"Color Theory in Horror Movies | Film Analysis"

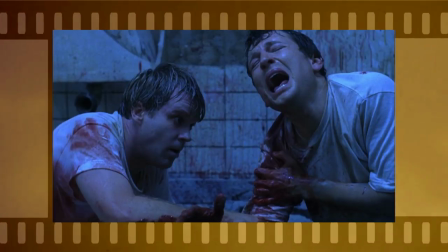In the 2004 film Saw, our two main characters, as well as the bathroom they're stuck in, are shown in blues and purples.
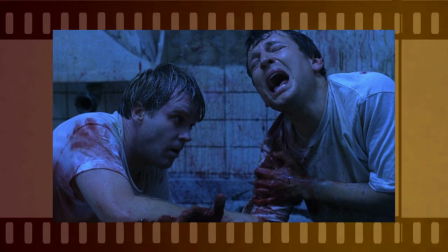This created a somber feel and a tense, inescapable mood.
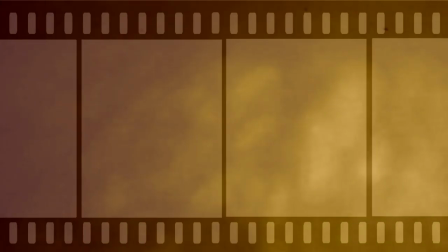Neon Demon from 2016 uses a lot of blues, often punctuated with reds,
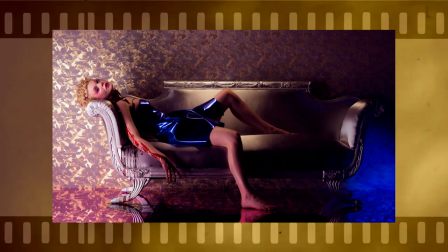not only to give us a feel for the mood and scene, but to give us information about the characters themselves.
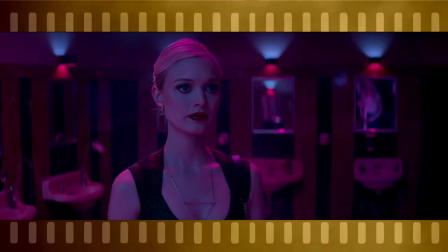These red highlights are called out during a bathroom scene where all the girls are putting on makeup, and one of them says her lipstick is called Red Rump,
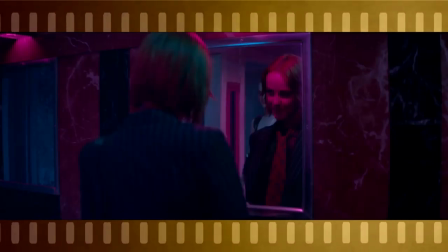obvious reference to The Shining. when Ruby walks into the bathroom she has a red highlight which is meant to show she's evil and bad and
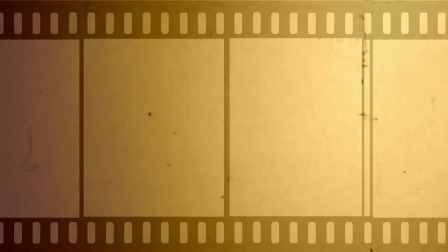completely changing the tone of the scene. Since Jessie is supposed to be more innocent she's often shown in blues and whites but
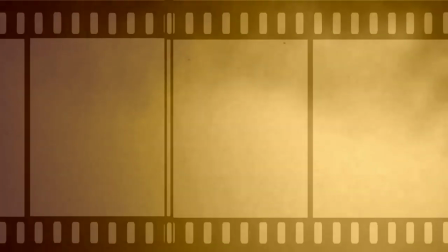sometimes this changes to red to show there is an evil side underneath this.
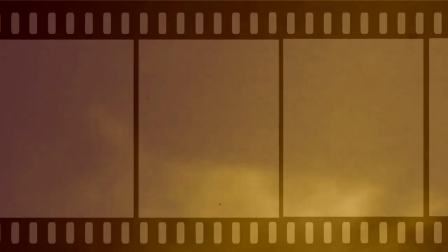And that is how horror movies use color to engage the audience. I'd just like to take a moment out to thank my patrons Carla Hoffman, Scotty Robot, and Ghani.
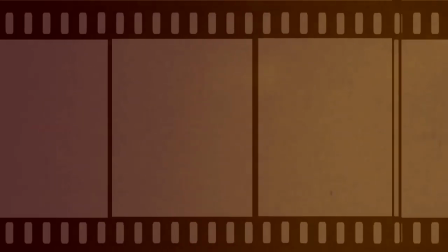If you'd like to contribute financially to this channel, it's one dollar. It gets you discord access and a thank you in each video.
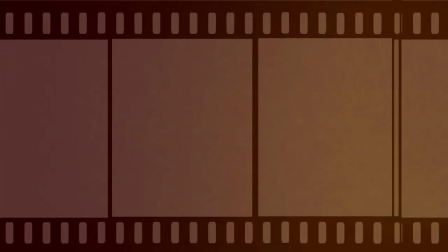Either way, your time and viewership is always appreciated. Thank you.